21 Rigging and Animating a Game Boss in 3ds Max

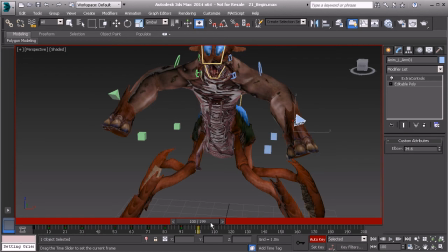I might go ahead and take this left arm, and I might go ahead and kind of bring it out a bit more. Let's go ahead and translate it out so there's more of a change there, so it doesn't look like the arm will pause when we start to smooth out this animation.
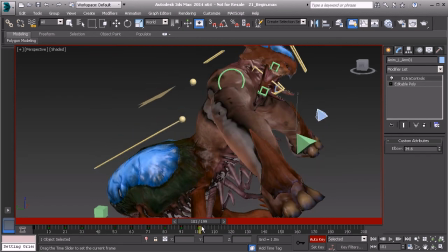All right, that looks cool. So next, let's go ahead and take the root.
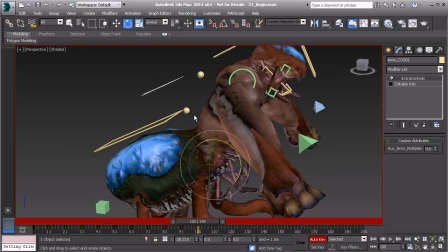We'll grab his center of gravity and we'll rotate that down. And then we'll go ahead and add some drag to the back by rotating that back a bit.
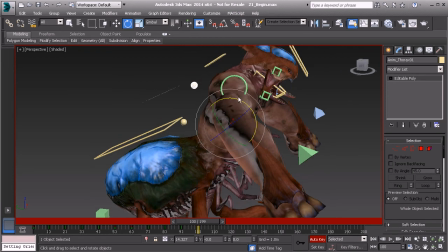And then again, we'll go to our thorax and rotate that down and back.
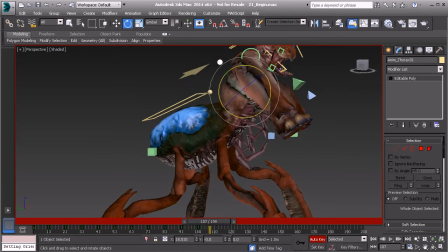Sweet. So again, this is just a subtle change, but it should look really nice when we're ready to kind of refine this pose. And we will add more to this. This is just our blocking pass.
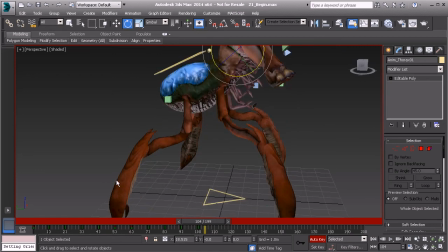So when we start to refine things, we might want to add, let's say, a leg shift so it looks like he's truly trying to keep his balance with all of this weight he's supporting.
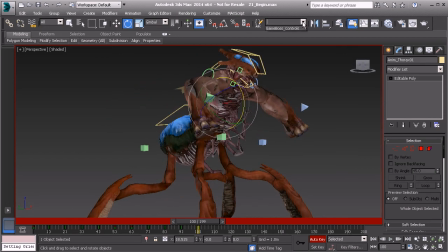But this is basically our last pose here that we need to block in. So what we can do now is go ahead and grab all of our controls and lock this down on frame 100.
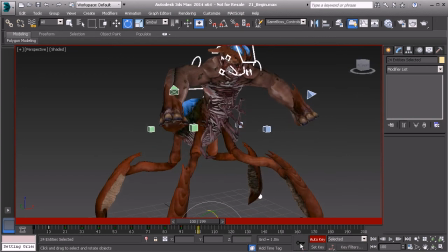So go ahead and keyframe that.
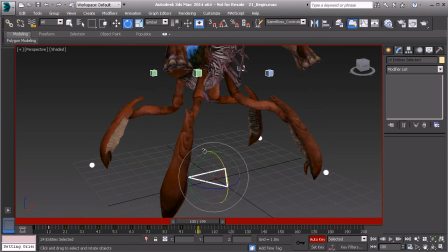And speaking of locking down poses, this would basically be a good time to go ahead and lock down the other poses. Now here's what we're going to do. We'll go ahead and deselect the global control after we've managed to lock down the start and end of each sequence.
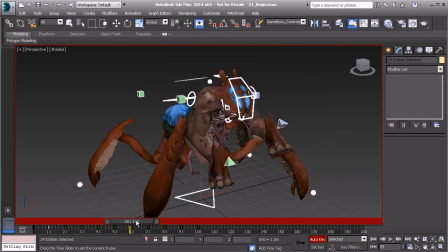So we've done that already. We went to frame 60 and we've locked that down.
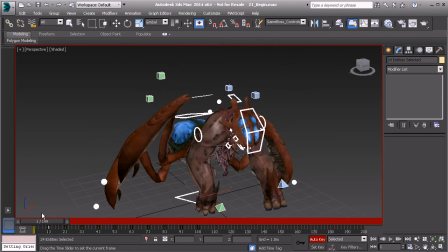We've made sure to lock down frame 100. We've locked down frame 1. And we've locked down frame 50 as well.
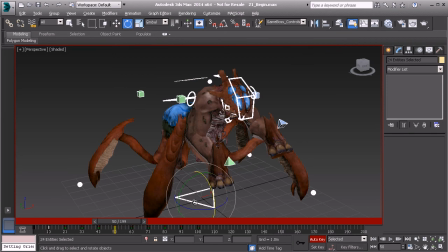So what that means is we can go ahead and deselect our global control and we can lock down the other controls on the other frames just to make sure that we hold this pose. We're not keyframing our global control at each pose because that's going to create a lot of keyframes for us to clean up.
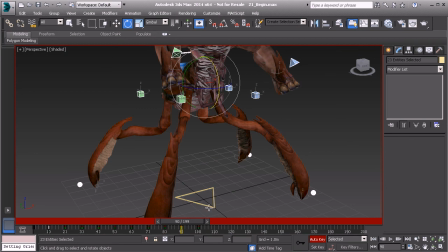Remember, we're going to be animating this, translating back as he starts to go into his rear up. So we don't want so many keys to deal with when that happens.
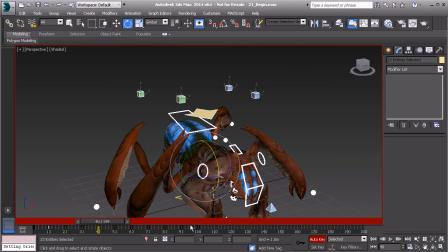But we do want to make sure that we lock down the start and end of each sequence because we'll need to pop that global control back when we get to the next sequence. Also that when we move inside of Unity, the system knows where that starting point is.
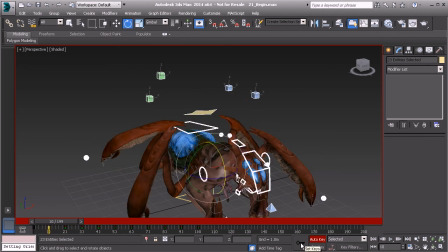Alright, great. So we'll go through, we'll go to frame 10, we'll go ahead and keyframe everything except for the global control. Frame 20, let's go ahead and keyframe that. Just about done. Frame 30 and frame 40.
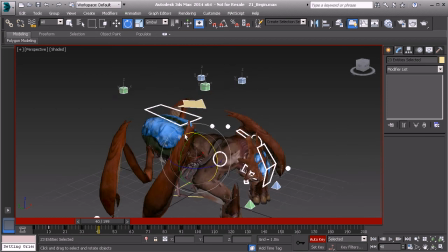So we've now locked down all poses. So guess what? It's now time to start refining the animation, and we'll begin that in the next lesson.